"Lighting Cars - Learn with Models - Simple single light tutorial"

This video is going to serve as an introduction to how you may go about lighting a car. One of the biggest challenges you face is that cars are quite large and that requires an awful lot of light. On top of that, the rigging that's actually necessary to position a light effectively is huge and the crew and everything else that goes behind it means it's not going to be practical for most people to test this out at full scale.
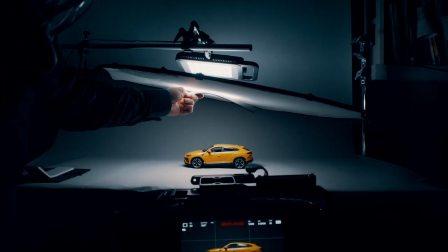By using a miniature, you're going to be able to practice all of the principles of lighting a car,
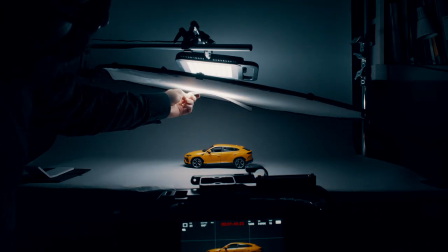but without those challenges of having to have very large lighting fixtures and lots of grip,
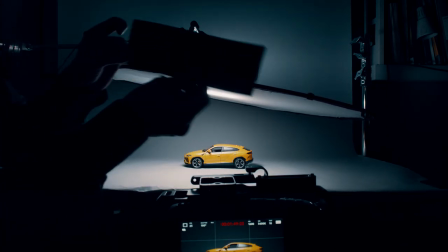not to mention the car itself and the space to do all of that.
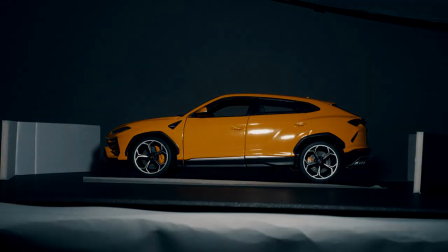Something I see a lot of people doing the first time they get to light a car is placing a small-ish LED panel basically from the same direction as the camera.
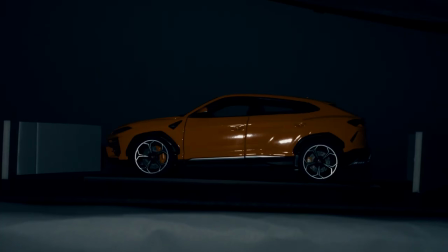It's incredibly rare that this is going to be the correct look for lighting a vehicle.
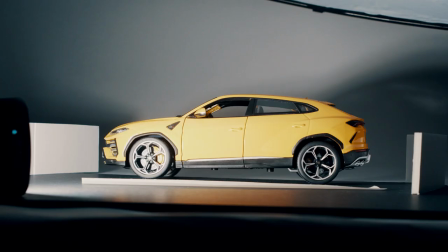The source is going to be small, it's going to show up all the imperfections and it's not going to give you that smooth, sumptuous, glossy look that you're probably aiming for.
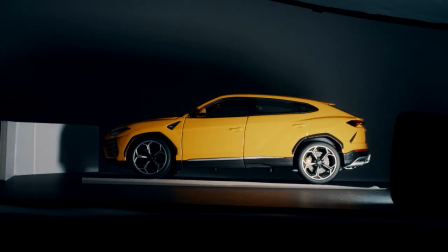And indeed we can see here, when I've got one of those small little Luma Muse panels, and I'm moving it around the vehicle, and it's flat onto the car from the same direction as the camera,
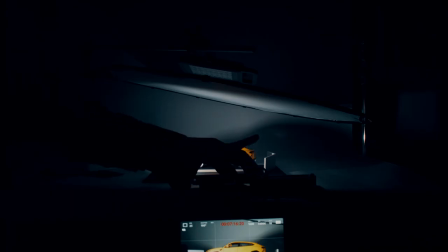it doesn't look good. And at this scale,
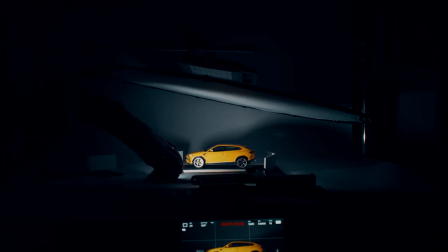that light is probably much bigger relative to the vehicle than the lighting source that you're going to be able to use if you've just got a small LED panel in real life.
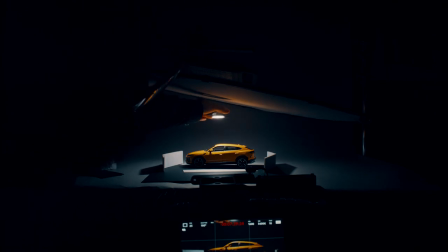It would just not scale the same. So it's probably going to be even worse than that. In this scenario, the equipment I'm using is fairly stripped down.
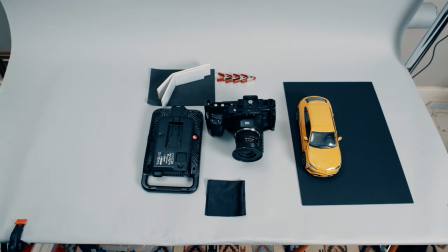We've got a Manfrotto Lycos panel, Elastolite Halo for diffusion, and then on top of that,
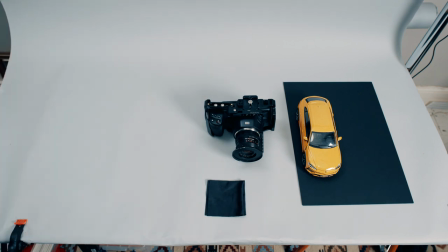I've got a couple of little bits of black card and white card and we're going to be using those to control our reflections by either taking them out or adding some in.
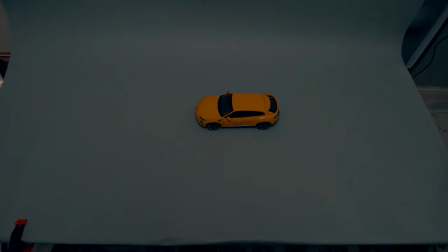Okay so let's dive right in. The first big issue is that if I just have the lights on in my room with the car on this grey paper backdrop I'm going to have a very shallow depth of field.
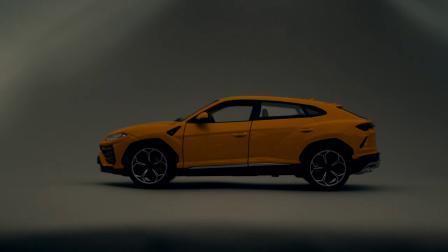I'm on a 35mm lens. If you look at this it really does look like a model car. So the first thing we've got to do is bring in some lighting.
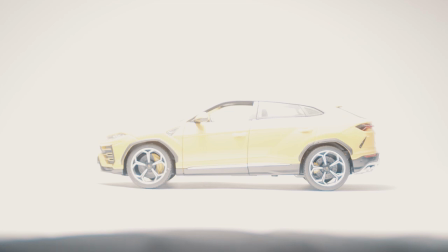Where are we going to bring in that lighting from? Well from the top.
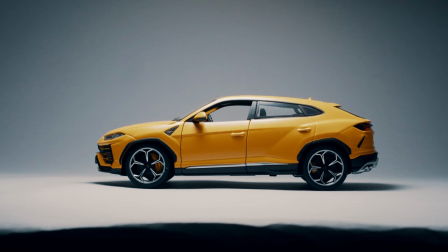As with any area of lighting this is highly subjective but a very good first step if you're trying to light a car is to create a big soft source above it and when you see people working at full scale you will have probably noticed those enormous soft boxes that are rigged above the
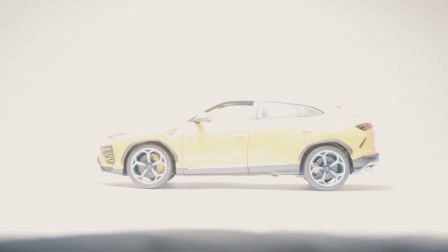vehicles. So by doing this now I have a lot more light on that miniature car and I'm able to stop down the lens.
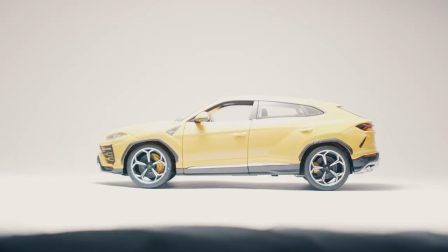Instantly this changes how the scene looks.
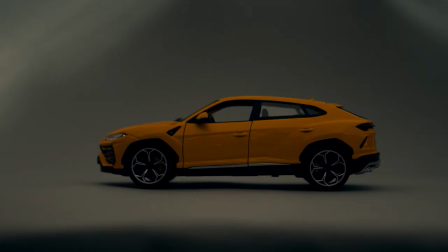Now it's more focused on the car and on top of all of that because I've got more light to play with I'm stopping down the lens and that means that I'm getting a deeper depth of field.
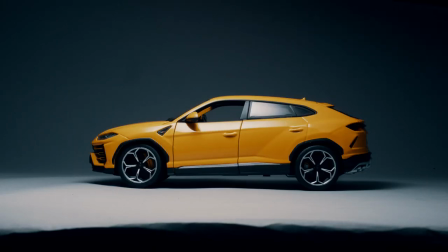So now everything looks a little bit sharper, a little bit more realistic. From here, we can start to really finesse things.
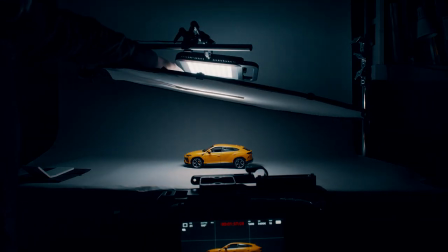So I mentioned trying to cut a little bit of light off the background. You might want more light on the background. It depends what you're trying to do.
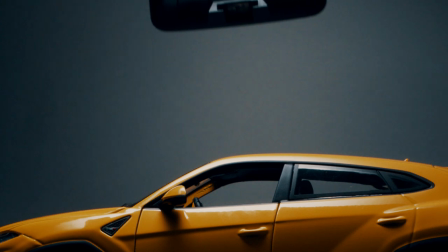Even if you just have an iPhone, you could put that behind, pointing at the background to create a little bit of a vignette halo kind of around the car.
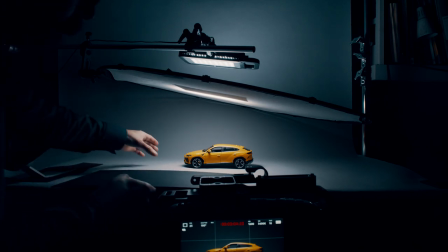Now, one of the easiest things you can do, even on a full scale car, is cut light out. When you're working on this scale, I recommend some black card.
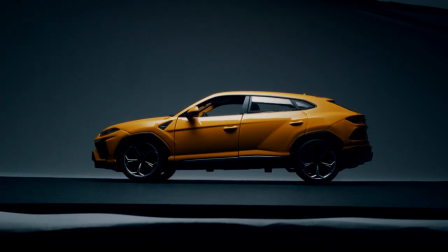You can just slot that in. And by moving that card close to the car, you can see it takes all of the bounce light, which was hitting the surface away and creates a little bit more definition.
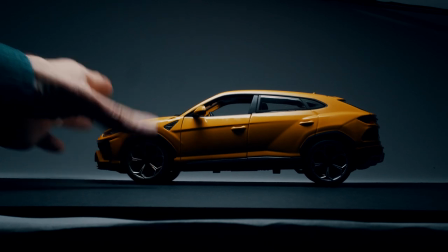Now this is a matter of taste but it really starts to shake things off and you can see by just moving the black around,
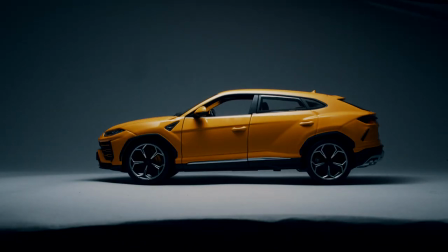moving it in a little bit, we're getting a completely different vibe in the reflections and in the shaping of the car.
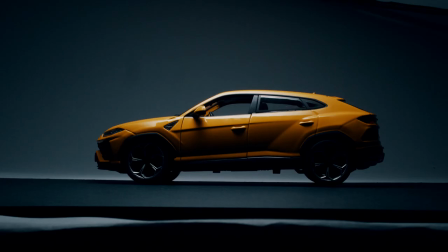Now on the other side of things you can use a bit of white card to add a bit of bounce back in. This is really cool if you want to highlight a certain area or give one of the lines of the car a little bit more definition.
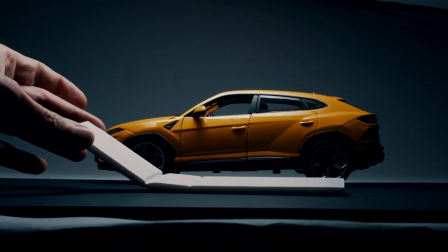Now this could ultimately be an active stroke if you wanted to. I've tried to keep things simple here, just with one light, maybe something for the background, and either negative or bounce.
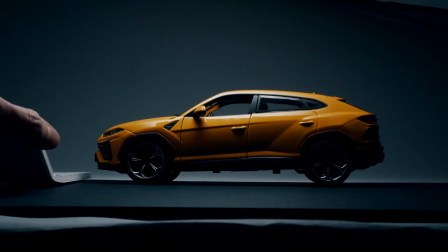But when you really get into this, you can be doing those extra active strokes in places just to really give everything the exact amount of definition you want,
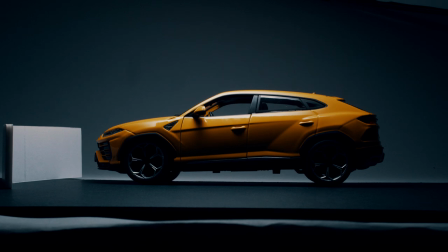and people get incredibly precise when they're lighting cars. Now with all of these strokes in place, it's looking a lot better.
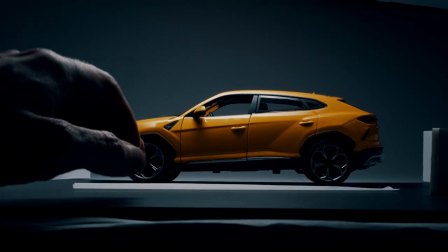Everything's tighter, everything's got more shape to it, and it's actually beginning to be a convincing image.
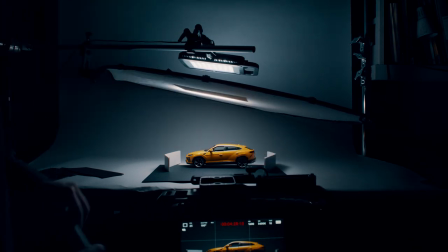Now we could go further, we could improve this, but for now, that's all I wanted to look at. We can try different angles, and indeed, I've turned it around.
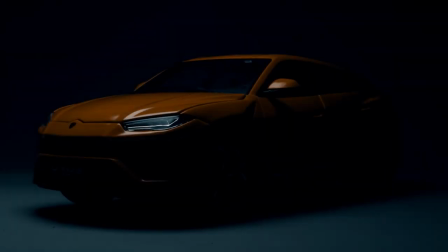This is very easy to do with a model car. You can just keep moving it until you get it in the right place.
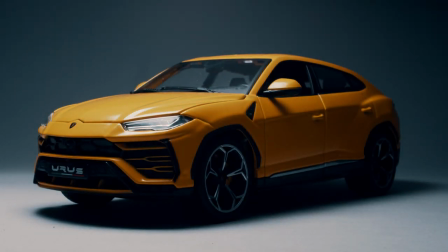It's easier to move the car in this scenario than it is to move the camera, so I would just be keeping the camera in one position and moving it around.
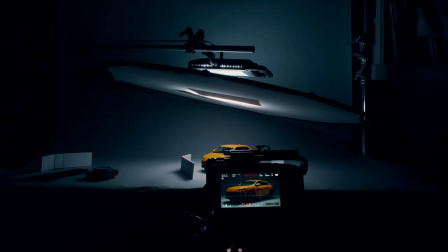Moving around, getting all those different angles, you're going to notice some things work, some things don't.
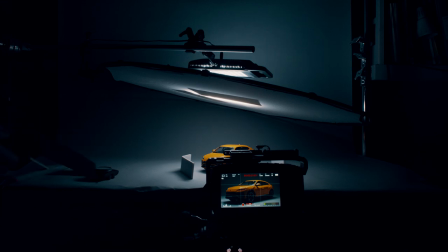Now, obviously, looking at how people have shot cars for avats is going to be really useful for you here, so you can see what kind of angles they tend to go for and what kind of height the camera's at.
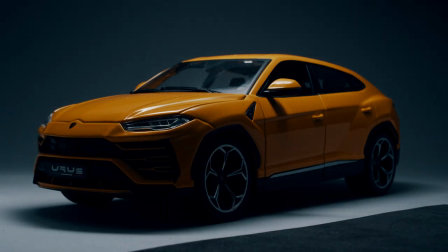Really start analysing that so you can see what they get out of certain shapes of car body and where they're putting the camera to get that look.
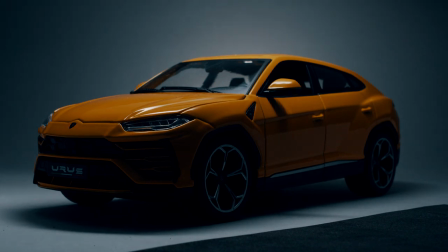I'm going to be making another video on this where we go into a little bit more detail. But something to try before you get to that for next time is actually adding a little bit of colour in now. So in this case, I've added some red behind the car. And bearing in mind, we had a grey background to start with. We've got that red behind the car now. We've got the yellow of the car.
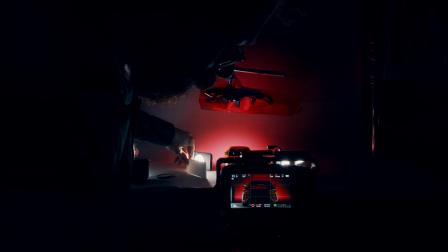So it's really popping out. that red could be evocative of like car tail lights that kind of thing so it's something that's quite motivated
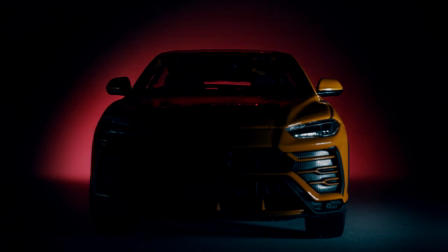in that scenario now there's something to watch out for when you're doing this and one of the reasons that i'm using quite a thick diffusion here is led lights
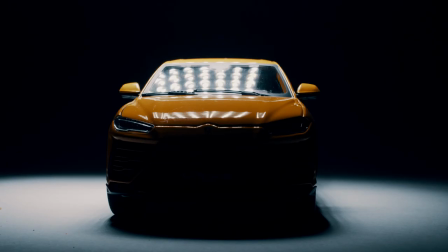will often have the bare bulbs visible in reflections and that can be quite distracting depending on what kind of vibe you're going for
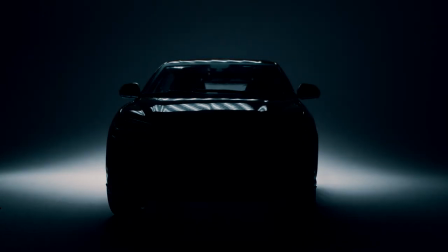but when you're starting out trying to get a homogenous single light source is probably best and you're not getting distracted by all those little lights reflecting in the surface of
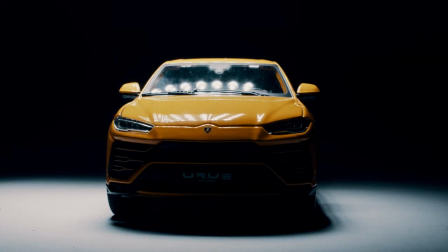the vehicle because that can take away your focus from what the form of the car is actually meant to be and that's what you're trying to show off just here. Now in a few of these last shots I have actually done active strokes with the little Lumimuse panels bouncing them into some white card on either side to help to shape up the front of the car and add some reflections back in.
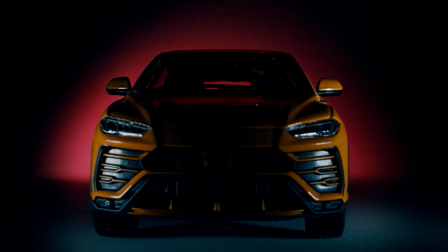I hope you've enjoyed this and I'm going to be doing some more work with miniatures. This was really just an introduction to get people's creative juices flowing and then we can start to explore it in more detail in the future.
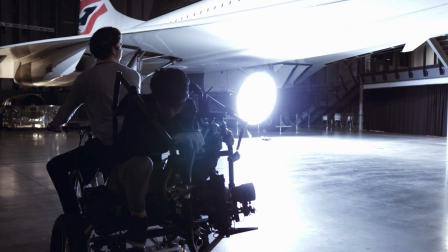At Still Moving we're in a position where we're working on automotive projects. We do actually have to do this on a big scale as well as obviously showing you how we're doing it here on a small scale. In the future we're going to be breaking down automotive adverts that we've worked on with some really big car manufacturers so that you can see how we take the principles that we've got here at a small scale and take them up to a full on commercial shoot. If you have any questions or if there's anything that you would like to see in particular drop it down below because you never know that could be the subject of our next video.